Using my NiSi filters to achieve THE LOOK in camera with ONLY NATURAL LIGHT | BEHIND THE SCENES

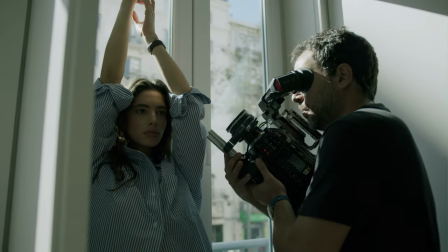247s
I was already starting with the base of three stops which is pretty good and then of course I put a one to five stop variable at the end and I can
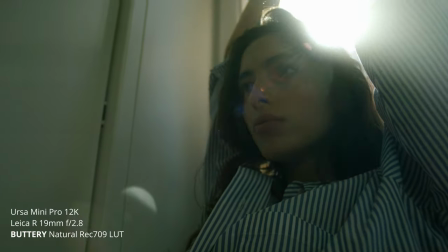255s
go from basically four stops total to eight stops total and it was extremely helpful and it was a setup that I really
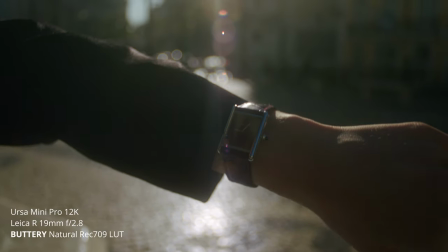263s
really enjoyed and worked with because it gave me the freedom to just open up an f2 and create a dreamy look and blur the background and
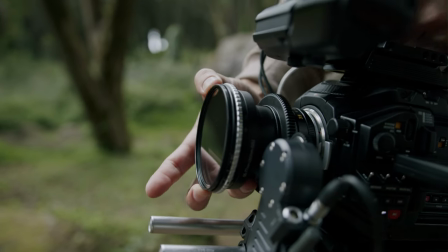272s
you know you see the images it's pretty cool and of course the other thing that these ND help us achieving is that bokeh,
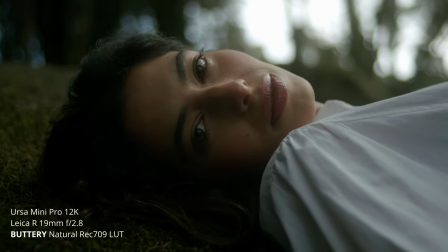280s
that nice blur background that everybody loves and of course as I
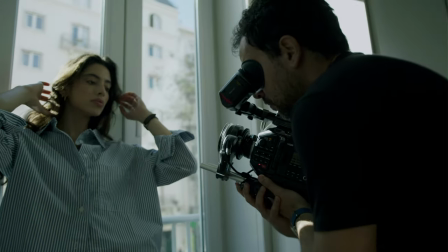285s
mentioned before most of the camera perform much better during the day
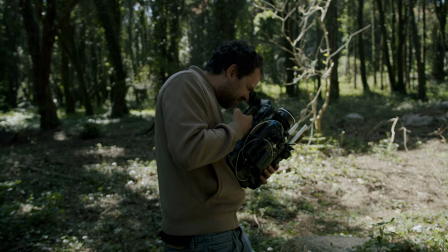290s
at ISO and if you want to shoot at ISO of course
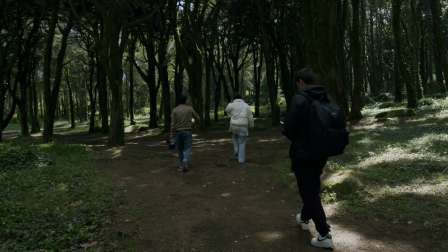296s
you're have a lot of light coming in and now you stop the light with ND filters.
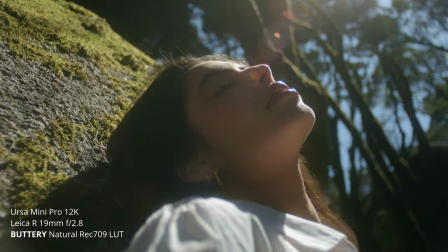301s
At the end of the day guys an ND filter is one of the most important tool that we have to control our exposure and the light that comes through our sensor,
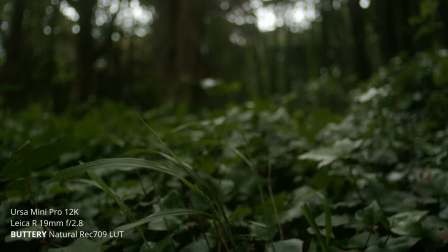310s
our lens and all I can say about this variable ND is that it doesn't have any color shift,
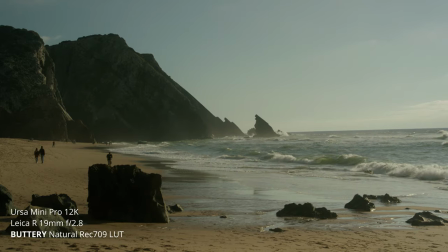317s
it doesn't have any weird acts happening in the sky or any vignetting
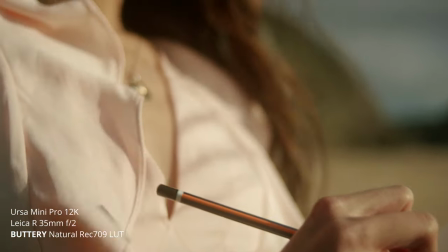322s
it's overall very clean and the footage looks beautiful so I'm I'm
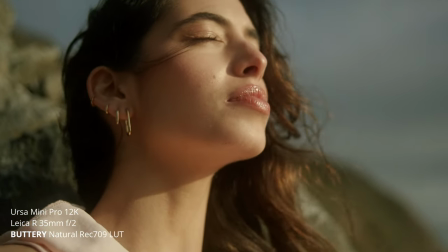326s
pretty impressed I have to admit it I wasn't again really trusting variable ND anymore
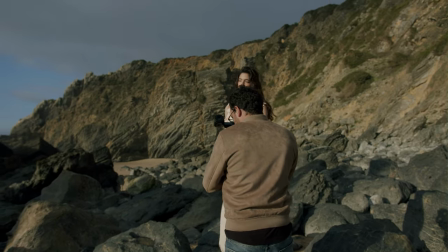331s
but I think Nizi with their technology they they pull out something pretty crazy here
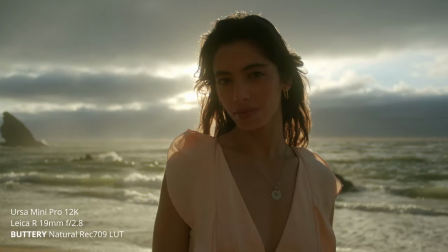335s
again guys do not go cheap with ND because once you have your beautiful pocket 6k you have your beautiful vintage lens and then you put
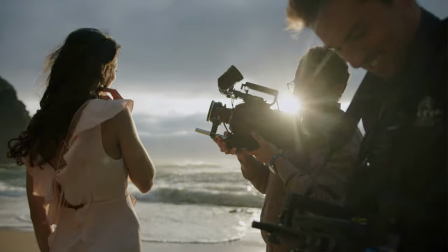344s
a crappy ND in front of it is gonna ruin your image completely and as I mentioned before also for the shoot we used the black mist,
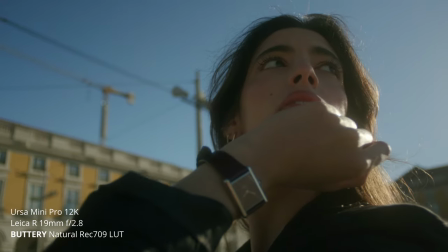352s
the quarter that Nizi sent me and I was pretty impressed.
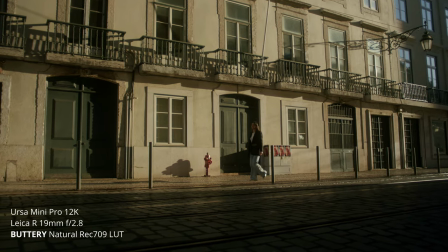356s
I think the combination of that three stops ND plus the variable plus the black mist,
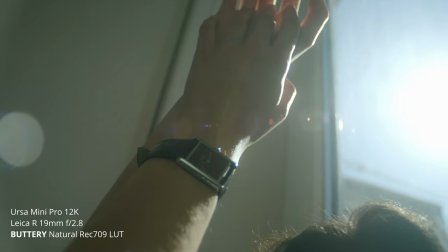362s
it created that dreamy look that I was really looking for and they worked out pretty well.
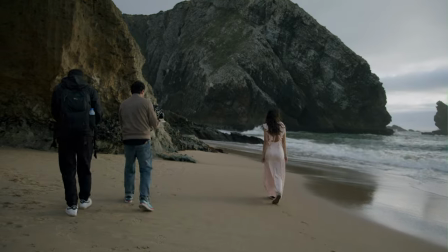367s
I'm really impressed when I see that 12k footage of my new Apple Studio Display 5k.
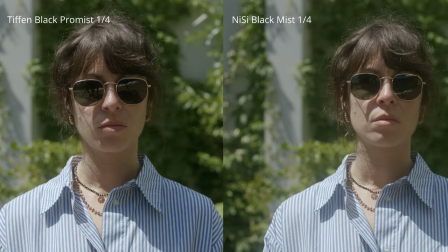374s
It's just stunning with an easy you can clearly tell there's a there's a diffusion filter in front of your lens and
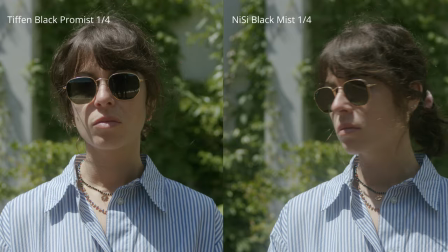381s
it does create a dreamy look especially on the skin tones I like what it does on the skin tones it's crazy smooth out a little bit the highlights as well but it
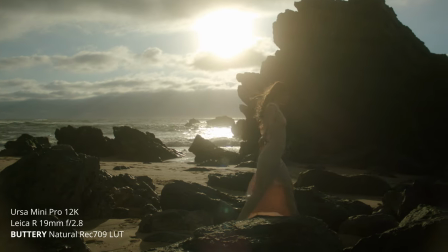389s
also lifts the shadows quite a bit and at the end of the day guys I'm super happy with how it turned out it is a visual poem
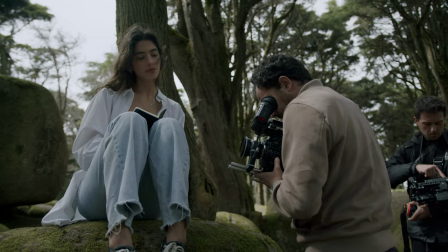395s
there's nothing more than a visual poem about time so and I just try to tell the story as best as I could and try to get,
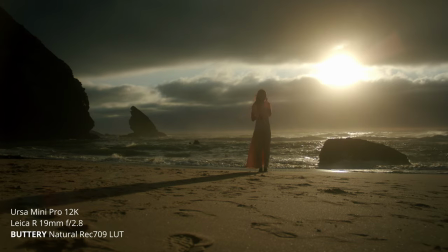401s
you know, emotion into people's mind. So I hope you guys gonna like it. And I'll get a link in the description below.
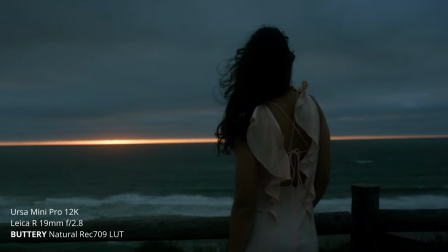407s
Thank you so much, Nizi, for sending out these filters that are going to be part of my, of my kit, my everyday kit.
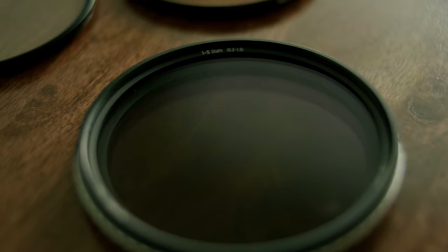414s
Thank you so much guys for watching. I hope you enjoyed the video and I'll see you the next one.